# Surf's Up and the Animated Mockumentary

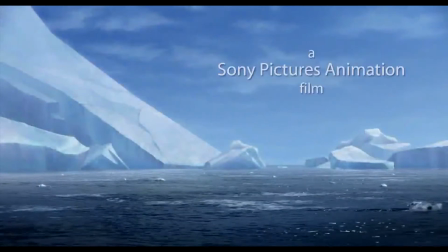This is Jeff Guidry for the University of Kansas Film and Media Studies.
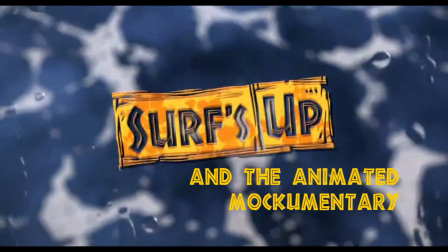The 2007 mockumentary film Surf's Up by the then new kids on the block Sony Animation Studios hoping to be able to make a name for themselves.
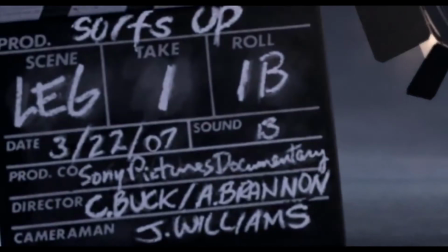The animation giants of DreamWorks and Disney Surf's Up was commercially unsuccessful due to shortcomings of plot starring
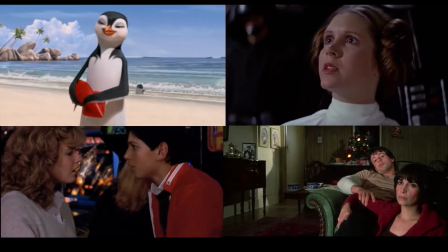Shia LaBeouf as a young protagonist trying to impress the girl with the help of an older mentor and and overcome his more skilled adversary,
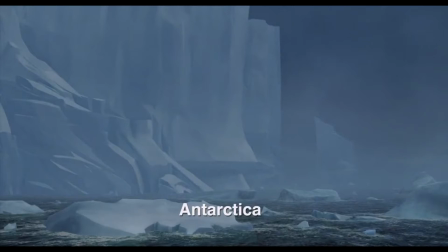not the most original narrative. The animation style is fairly realistic compared to actual footage of penguins,
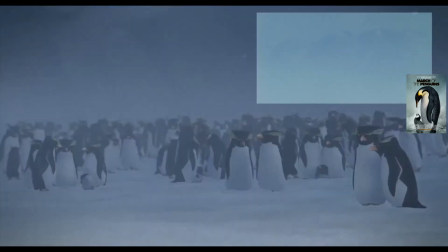comparable aesthetics to that of other cartoon penguin films of the time,
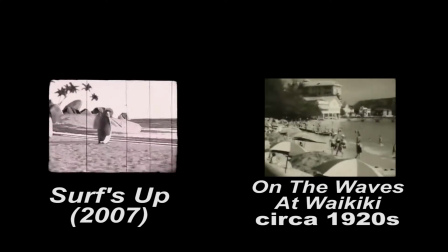but Sony here set itself apart by adding another layer through parody of other surf documentaries.
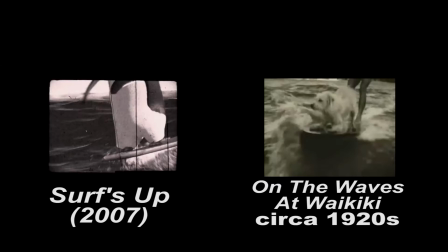Being the first and only animated mockumentary,
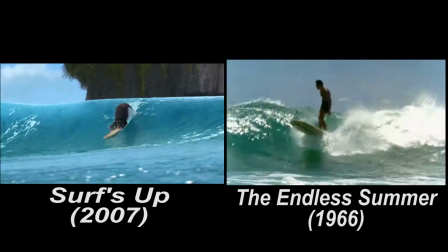the animators create archival footage that mirrors old travelettes by matching the digital frame movement the classic surf filmmakers
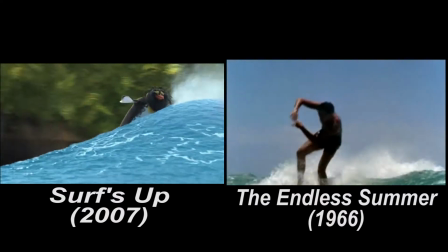camera movement it simulates the realism of the animated penguins the first time
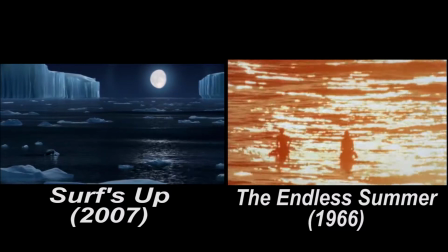the audience gets to see the protagonist surfing is at night with a low light source
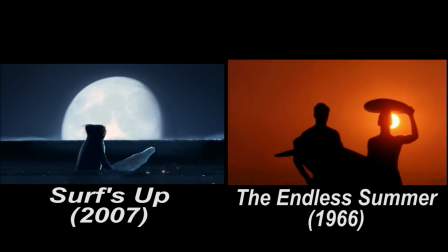mimicking perhaps the most famous cinematography of any surf film out of Bruce Brown in the endless summer here there is a montage of Wipeouts,
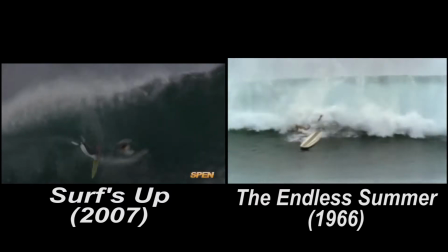also featured in the In the Summer.
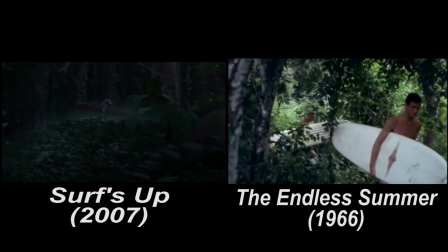Even the use of the indigenous pinguins for comic effect parallels Brown's use of the locals in Lagos,
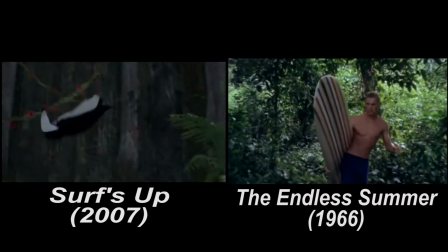Nigeria and his tongue-in-cheek racism.
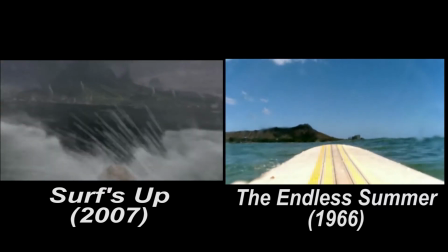And even if the audience member isn't familiar with surf at all,
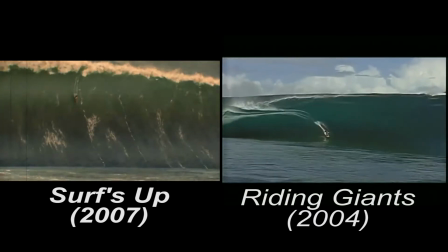this reproduction of surf films helps to create the aura of realism beyond the CGI.
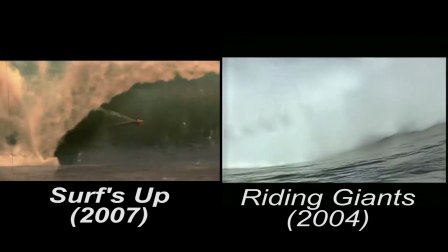and even to those who aren't interested in surf films it is recognizable.
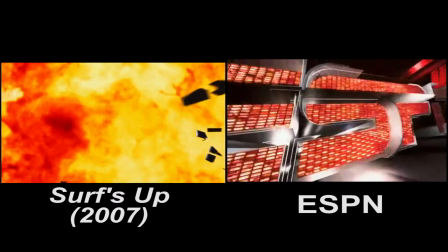The sports network used in the film likely draws in a personal connection with more of the audience and
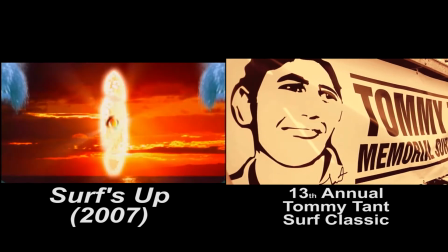grounds the plot in a realistic sounding competition because it's based off of real surf competitions.
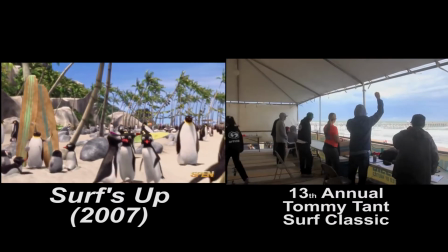Even the The commentators are just cameos of 11-time World
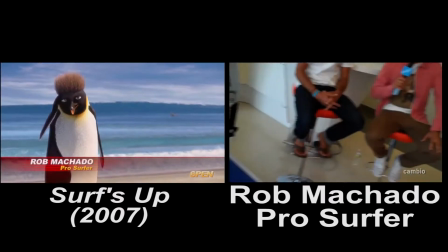Surf League champion Kelly Slater and goofy-footer laid-back Rob Cotto.
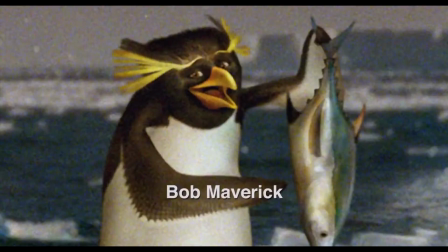The film also utilizes still images, much like director Ken Burns does in his many popular documentary series.
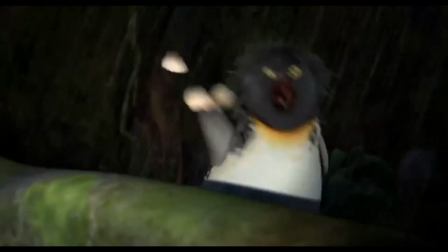Finally, the directors Ash Brandon and Chris Buck play themselves in the movie as the voices behind the camera and
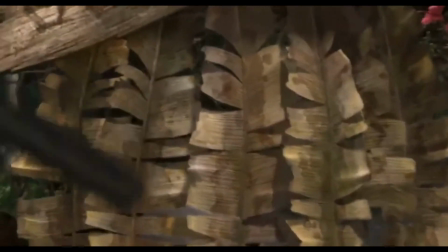can have the artificial camera interact with its virtual surrounding engaging the audience in ways no other animated film can really do.
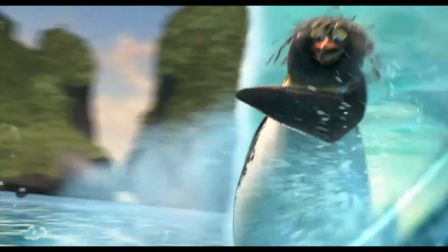It allows you to feel as if you're seeing these fictitious characters caught off guard giving greater insight into their character.
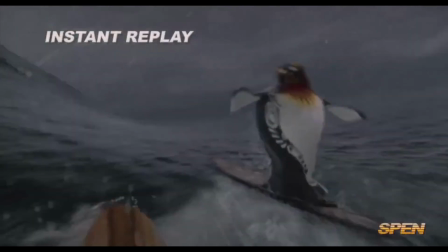Sony didn't view the film as a success grossing only 58 million dollars and soon moved away from the concept in favor of
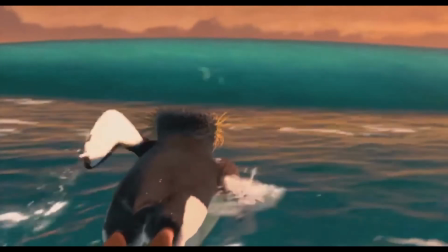more profitable films but seeing as the film's critical success and the only of Sony's animated films to be nominated for an Academy Award.
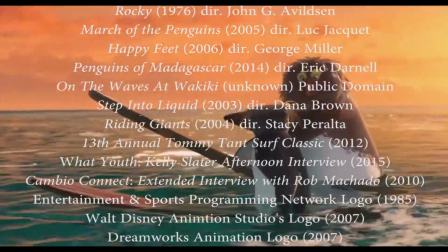This mockumary style deserves to be looked at for future guidance.